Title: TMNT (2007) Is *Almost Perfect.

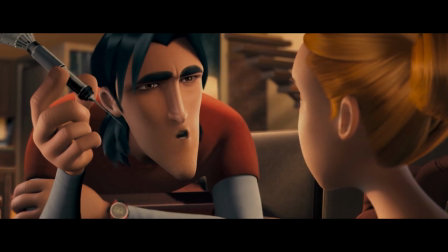(8:05)
But seriously, not only did this film manage to pull a bunch of A-list celebs to lend their voice talents,
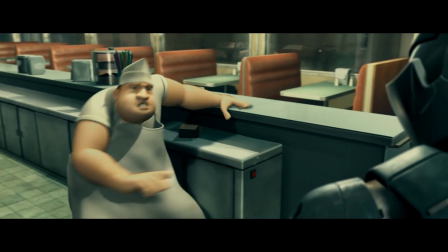(8:13)
they also managed to scoop up a group of the most famous voice actors of all time to fill out the rest of the cast.
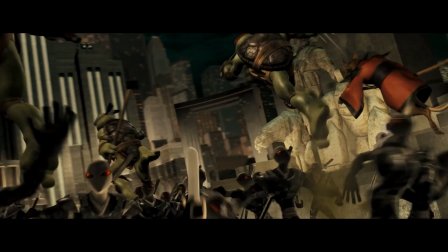(8:21)
Who knew so many people wanted to be in a Ninja Turtles movie?
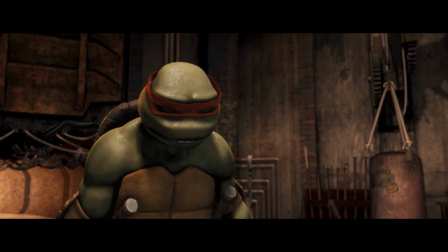(8:24)
It goes without saying that everybody does a great job in the film and I have no complaints towards the voice cast.
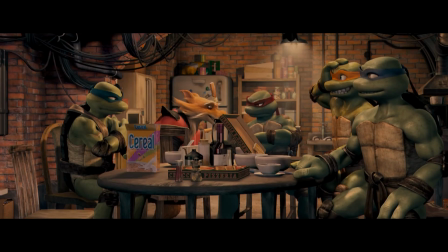(8:31)
Also, a special shout out to this little song that Splinter sings.
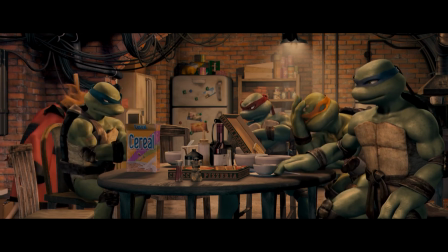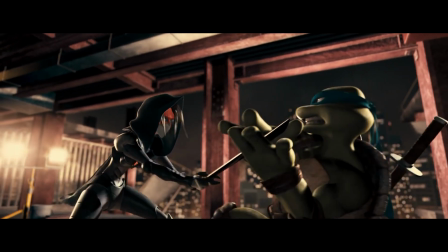(8:42)
But what about the animation and the art style? After all, this is an animated film.
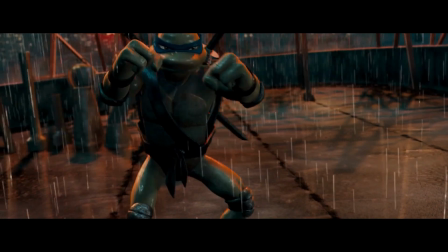(8:47)
Listen, I'm not gonna sit here and tell you that this film is one of the most beautifully animated films ever made, because it's not.
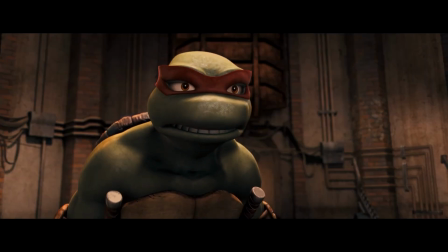(8:55)
Make no mistake, for 2007, this looked pretty damn good, but come on, the B-movie came out that year as well.
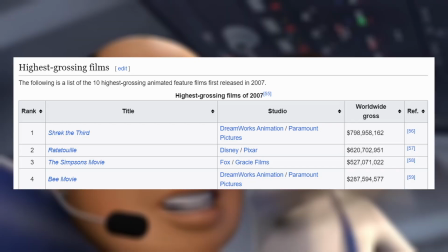(9:02)
This movie had no chance. The B-movie made $287 million at the box office?
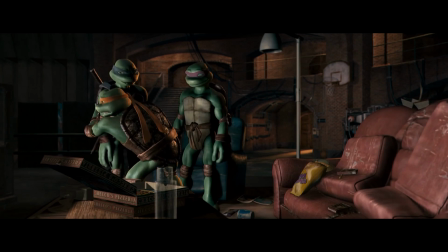(9:08)
What? What I mean to say is that the film undoubtedly looks great for its time and maybe even a little bit better,
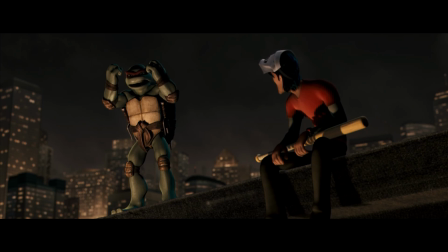(9:16)
but the visuals have aged significantly since 07.
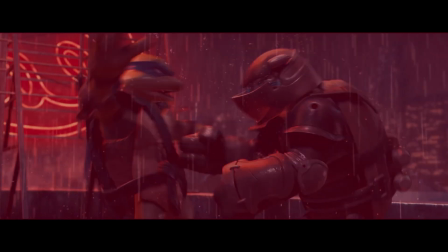(9:20)
But if you're like me and watch this movie with rose-tinted glasses, then the visuals are flawless.
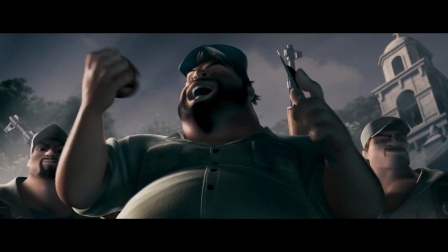(9:25)
Seriously though, while the animation definitely shows its age, especially in the human character models— Did someone say hourglass?
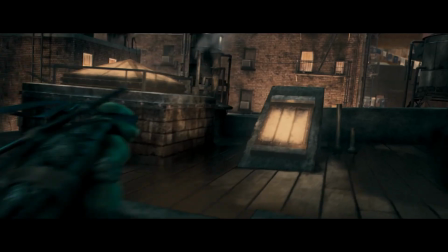(9:34)
The film makes great use of dynamic light and shadow to give the
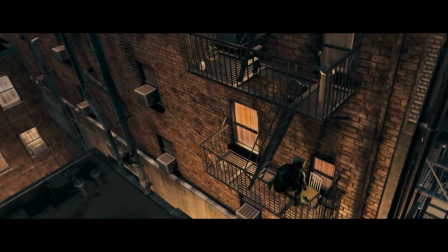(9:38)
animation a nice bit of polish while also hiding some of the imperfections.
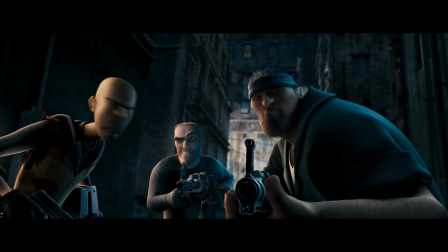(9:43)
The film's moody color and lighting is what helps the animation stay up to scratch, and it gives the film a great look.
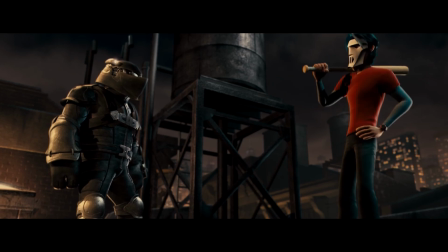(9:50)
The art direction is also incredibly strong. Every design brings each character up to date while also keeping them instantly recognizable.
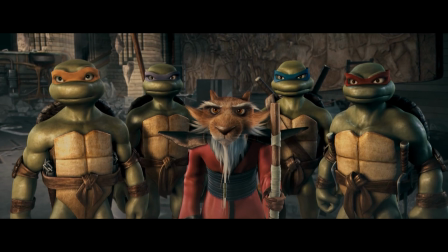(9:58)
I mean, this movie still has my favorite turtle designs of all time.
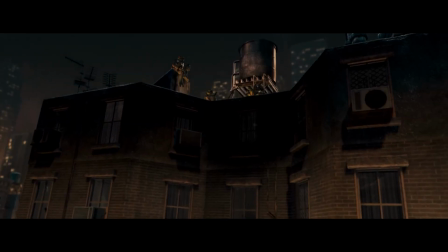(10:03)
The city and environments here are also much moodier than what we usually get with the Turtles and pay a perfect homage to the original Mirage comics.
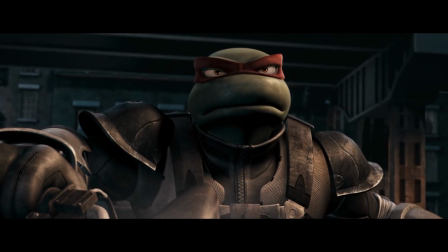(10:11)
This is the edgy Ninja Turtles movie, and it's one of the reasons I love it so much.
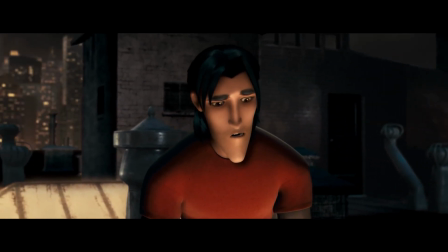(10:17)
The score here is also pretty solid, and the soundtrack scatters in a few 2000s rock songs for good measure.
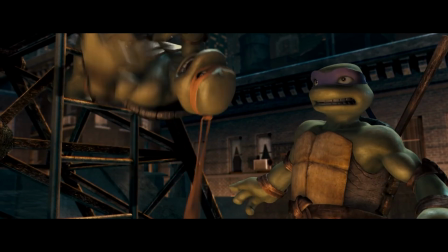(10:23)
But enough generalization, now I want to talk about the actual movie. Let me just get through the credits. Is it gone? I can't stand that guy.
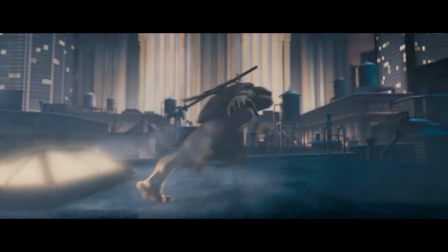(10:32)
This little intro at the start of the movie does a great job of reintroducing the Turtles and bringing us up to speed with where they are at this point.
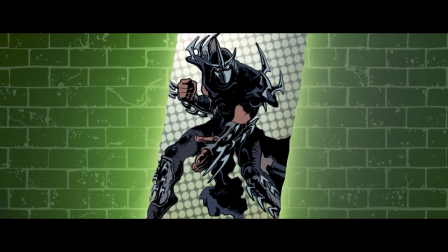(10:41)
You know who the Turtles are, Shredder is dead, bada bing, bada boom, movie start.
Nothing could stand in their way.
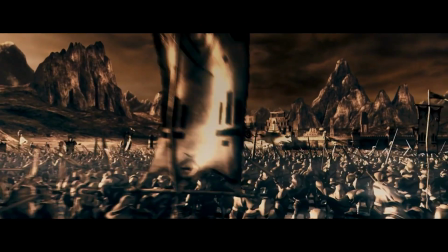(10:47)
Oh, my bad, I put in my Blu-ray copy of Troy. No, wait, this is still TMNT, this is just that bland Stone General thing I was talking about.
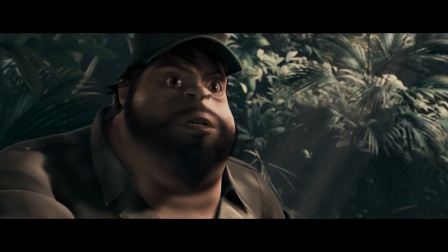(10:54)
I have nothing to say about this. One of my favorite parts of this film is seeing the Turtles being forced to follow their own paths for a while.
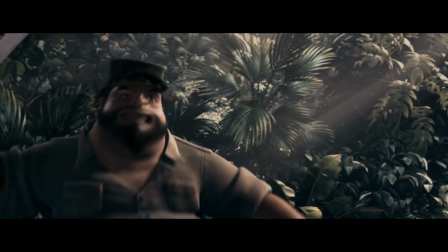(11:03)
We see Leo being a vigilante in Central America and straight up killing fools.
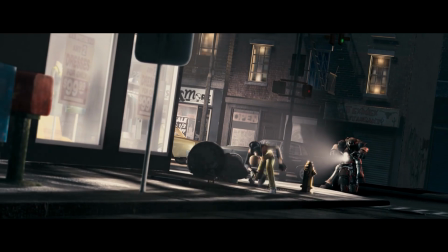(11:08)
And we get a nice parallel between him and Raph as we get to see Raph also doing some vigilante work under his new identity of the Night Watcher.
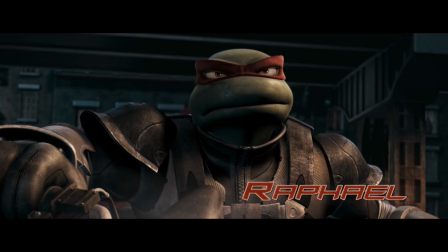(11:16)
And god damn, Raphael is so cool in this movie. Like, look at this, he's got the armor, the bike, oh.
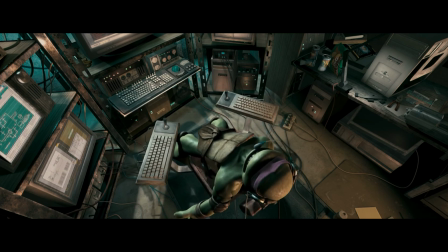(11:23)
Donnie is passing the time by playing tech support, and Mikey is a glorified punching bag for little kids.
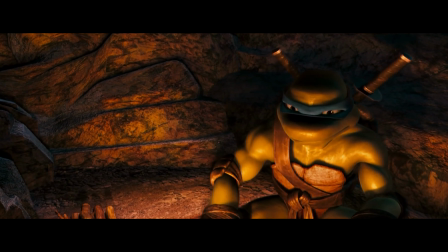(11:29)
I love seeing what the Turtles do when they are forced apart, and it makes it so much more satisfying when they come back together.
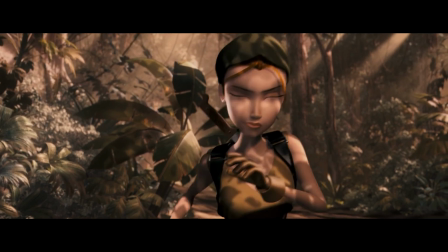(11:35)
Also, April is looking real fine in this movie, exaggerated proportions and all.
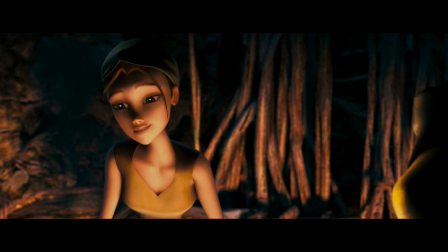(11:40)
I didn't know what to do with these feelings when I was a kid, but now, whew, let's not even go there.
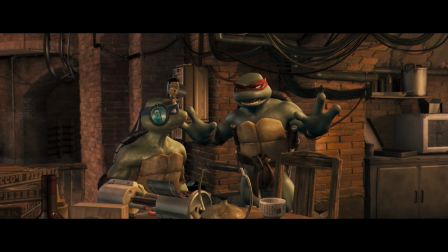(11:47)
One of the most interesting points of this film is that for most of the runtime, the Turtles are divided.
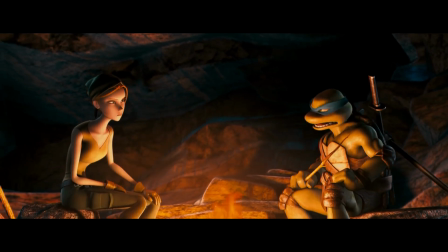(11:53)
Leo's on some personal development excursion in Central America to become a better leader by being by himself.
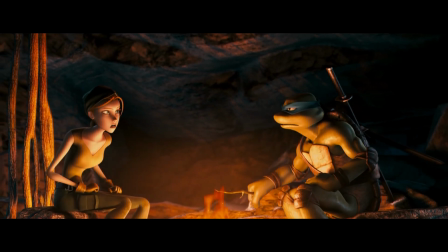(12:01)
Look, I know I said I love this movie, I didn't say it was without its flaws. It's like a dog with 3 legs.
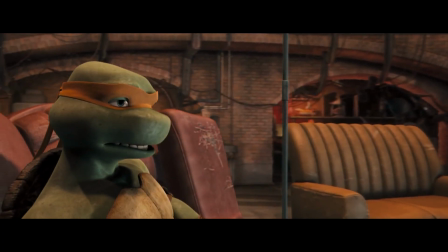(12:06)
It's not perfect, but I don't love it any less, okay? Then, back at home, Mikey, Donnie, and Raph just straight up don't hang out anymore.